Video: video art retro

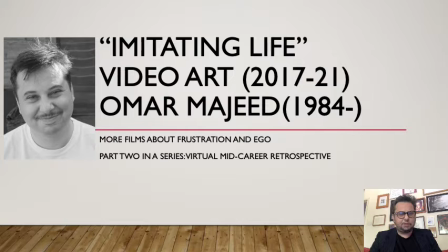Imitating Life, Video Art 2017 to 21, Omar Majid 1984-2. More films about frustration and ego, part 2 in a series virtual mid-career retrospective.
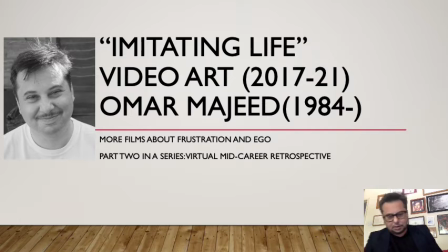I've decided to do an online exhibition that may or may not really be an exhibition, but is in fact just a collection of work I've done over the past however many years. Really is an exercise for myself to reflect, but it may also
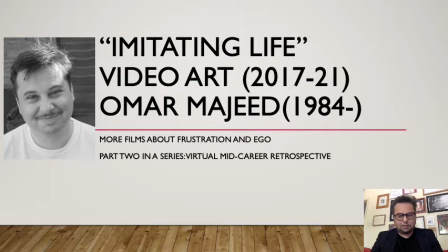incidentally be of interest or amusement to others. I'm going to talk through a few videos I've done
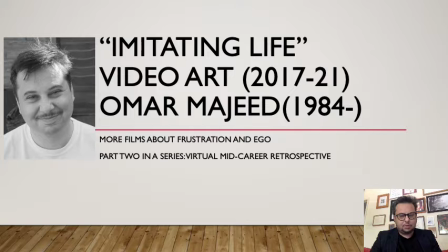thematically and what I was intending with them, if anything.
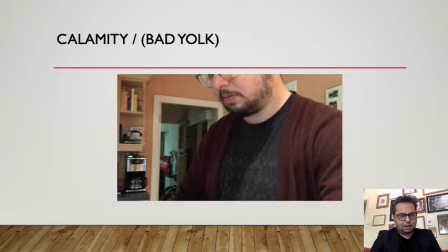This one's called Calamity, Bad Yolk. I'll roll it.
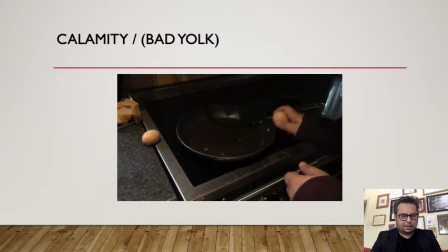So we see myself frying an egg. Dramatic slow motion.
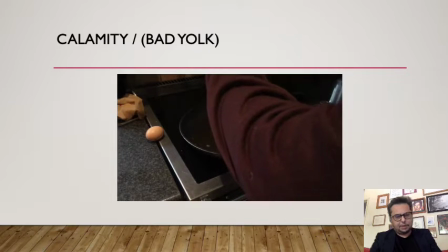You can't make video art without breaking a few eggs. It's very tense. I'm going to be just talking over it all, you know.
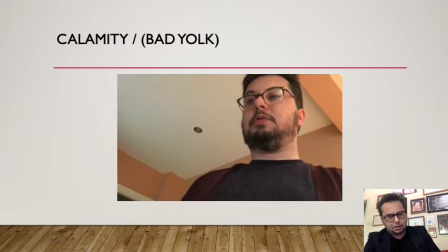What's happened? The yolk split.
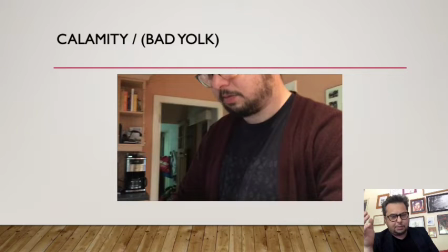This is like when a bomb goes off in a film and your tinnitus type thing and the stunned and stuff. It's making a big meal out of not much, you know. Next one.
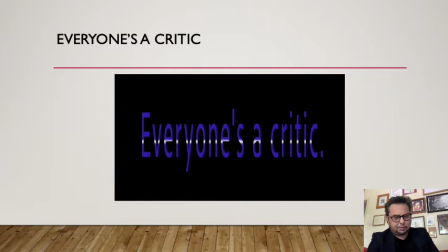Everyone's a critic. I did the soundtrack for this as well.
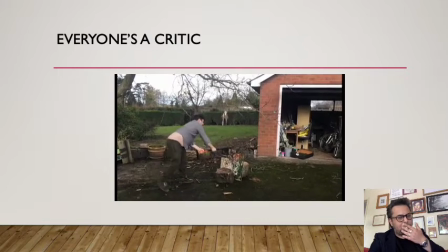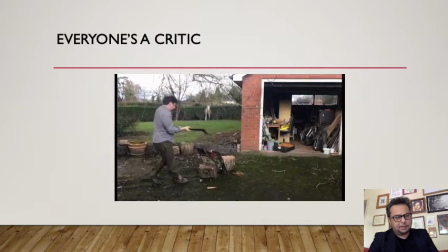I'm trying to break this painting that I didn't like a great deal with an axe.
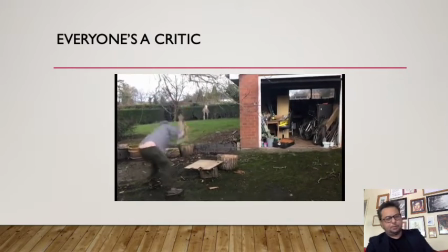Kind of it gets another bit of work out of something I've just painted over, and it's just
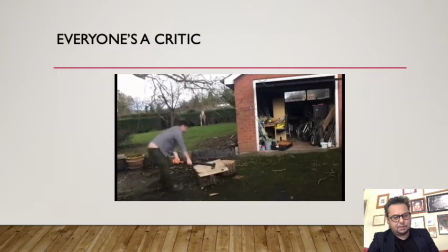symbolic of the frustration of trying to make meaningful art
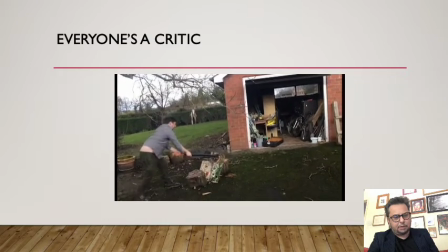in one's own eyes as well as in the eyes of possible humans. I'm sort of having quite a struggle to break this bit hard.
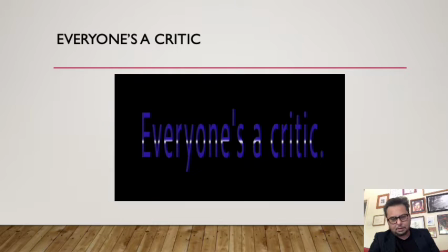It's a bit fun in a way, a lot of it, but I suppose I'm making points or thinking things through.
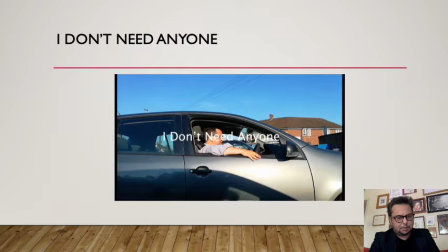This one's called I Don't Need Anyone, and apologies should go to JJ72.
Rolling!
Filmed by Johnny Burridge. It's a distinctive voice.
Rolling.
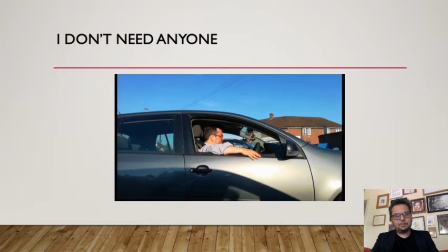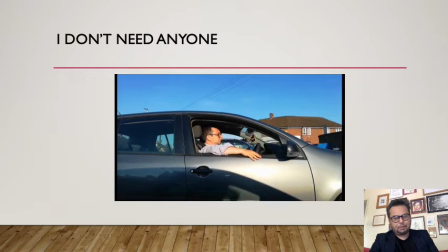Moment here in the car. Nothing to see really. Tune's called October Swimmer, Dan reminded me. Is anything gonna happen? I don't know.